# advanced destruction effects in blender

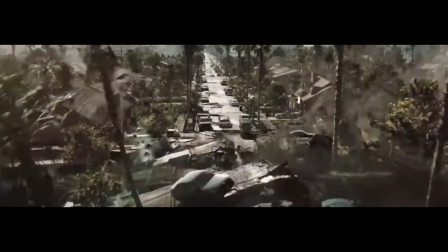[0:00]
A while back I saw this VFX breakdown from 2012 and I thought I can do that.
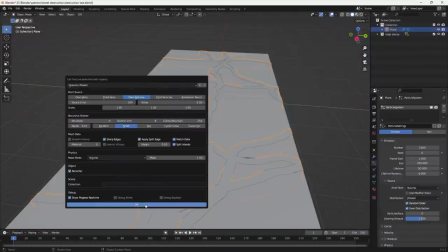[0:05]
I started off by doing a ridiculous amount of testing in order to get the ground cracking the way I wanted to.
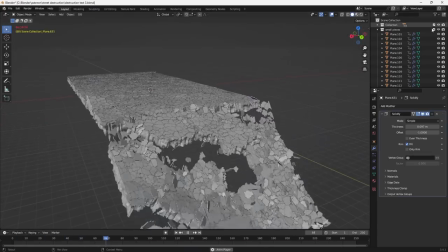[0:11]
In the end I found it best to use a simple cell fracture for the lower part and then use the explode modifier to get some smaller pieces on top.
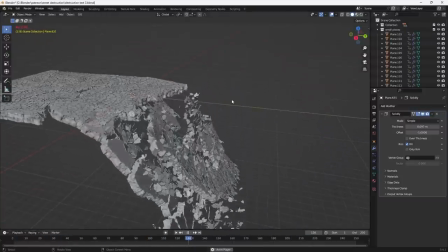[0:20]
Then I simulated that lower layer using high steps in order to get some accurate motion, bake that to keyframes and then simulate the smaller pieces with lower steps to save on processing time. Throughout this project I used a bunch of these little workarounds in order to save baking times and just keep the viewport as responsive as possible.
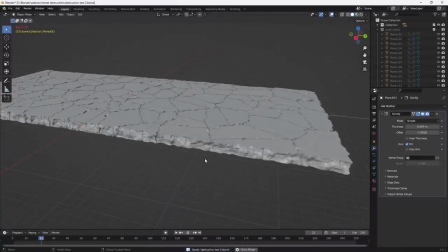[0:41]
I also displaced the lower layer a bunch in order to hide the very obvious Voronoi pattern from the cell fracture. So far this is very similar to what I did way back in my first destruction tutorial.
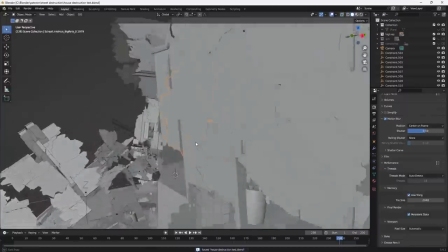[0:53]
Once that was all done I opened up a new blender scene and started working on the house destruction.
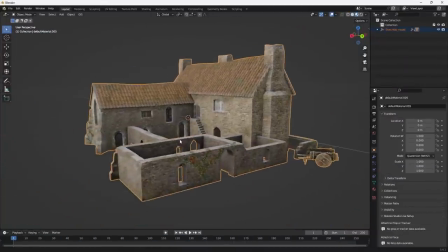[0:58]
I got some really nice house models from Sketchfab but I quickly ran into my first big problem.
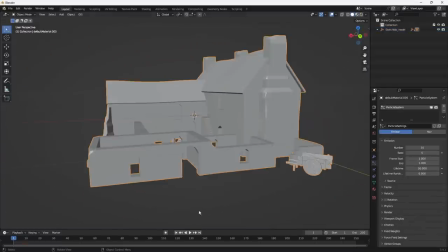[1:04]
As you can see this model looks absolutely fantastic as it is but if we try to fracture this now we'd notice that it doesn't look remotely realistic when destroyed. In big budget productions they usually get their models built from scratch for the purpose
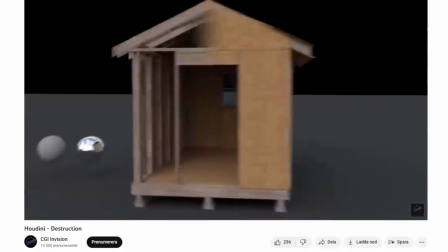[1:18]
of being destroyed later on and this means they'll add stuff like interior wood structure, layers to the walls and other house stuff with different material properties. I don't have the time, skill or processing power in order to do this so I'm gonna have to cheat my way through it.
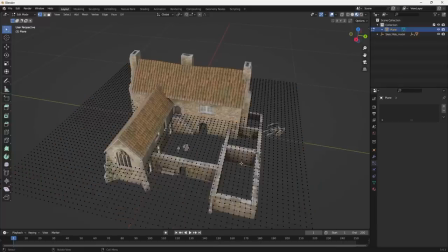[1:35]
The basic idea here is that I'm gonna distribute a bunch of even cuts throughout the
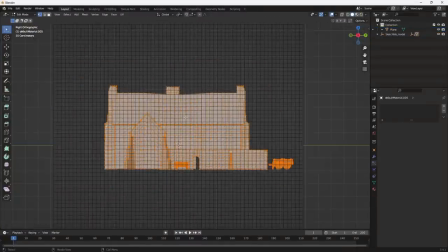[1:39]
geometry using a big grid and the knife project option in edit mode. Then I'm gonna fracture everything using the explode modifier and then get the actual
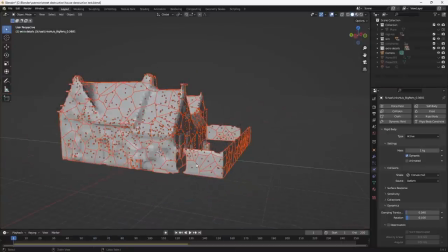[1:49]
simulated movement from a simplified remesh with regular cell fracture.
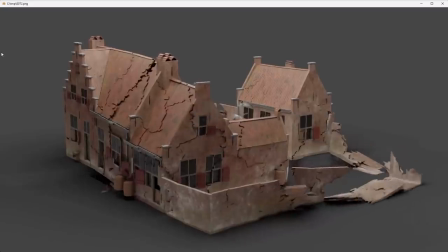[1:54]
Then I'm going to select some of those smaller pieces and make them simulated on their own in order to break up the pattern a little bit and add some more chaos to the simulation.
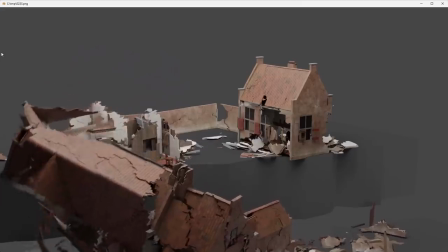[2:03]
This process is something that I described in detail in my plane crash tutorial so
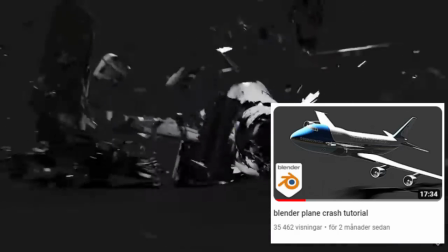[2:08]
if you're interested in taking a deeper look into that I can drop the link down below. This is basically just a workflow that allows me to fracture objects that aren't really meant to be fractured in the first place.
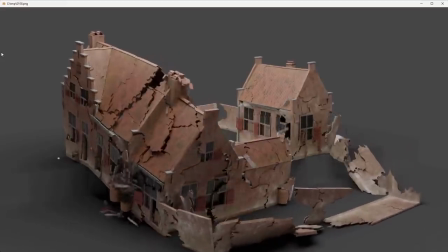[2:20]
I rendered out some tests and I was pretty happy with how that was turning out.
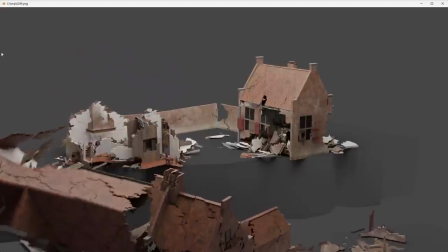[2:24]
In the final scene though I had to kind of lower the detail on all of the houses in order to get it to bake at all but I thought it would be fine after adding all the smoke and other debris stuff so I didn't stress too much about that.
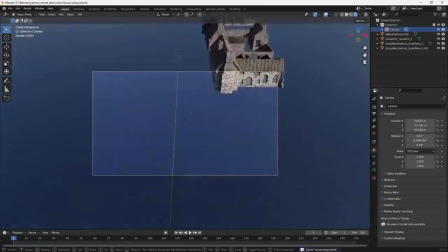[2:38]
After that I started blocking out the actual scene placing houses in a nice street
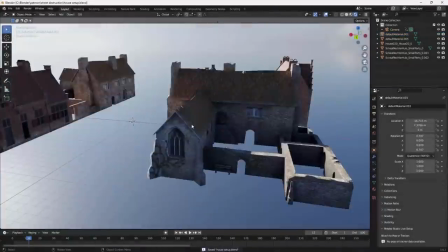[2:43]
formation and changing up the textures a little bit in order to hide some repetition. For some reason I felt kind of bad about destroying a street from another country so I grabbed some inspiration from Sweden when designing this scene.
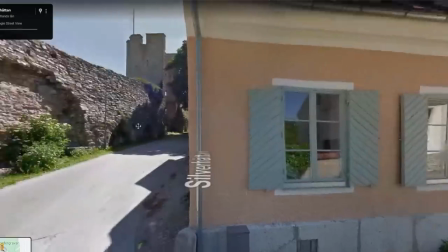[2:56]
We have this pretty cool island called Gotland where the main city is basically just a big medieval fortress with a
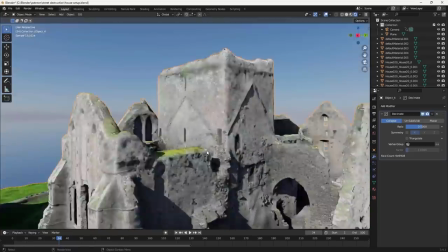[3:03]
bunch of old houses in it so I got this photo scan of some ruins and placed it in the background and now it looks kind of like Visby.
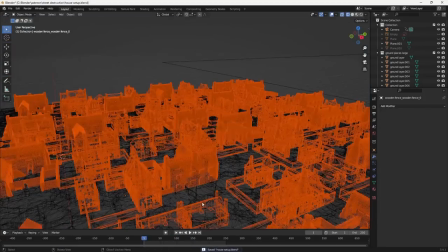[3:10]
Then I placed all of those houses in a collection and opened that collection in a new blender scene.
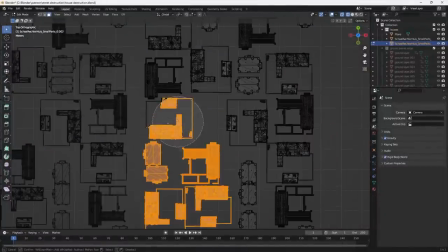[3:16]
This allowed me to work on the house destruction without having the previously baked ground destruction slow me down.
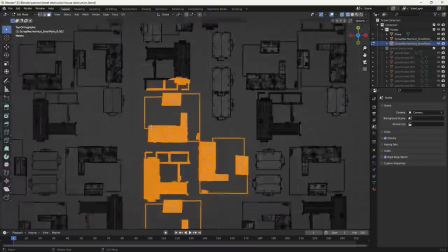[3:22]
Then I did basically the same thing I did to one house but to all of these houses but I kind of had to do it in batches because when I tried to do it all at once blender just crashed on me.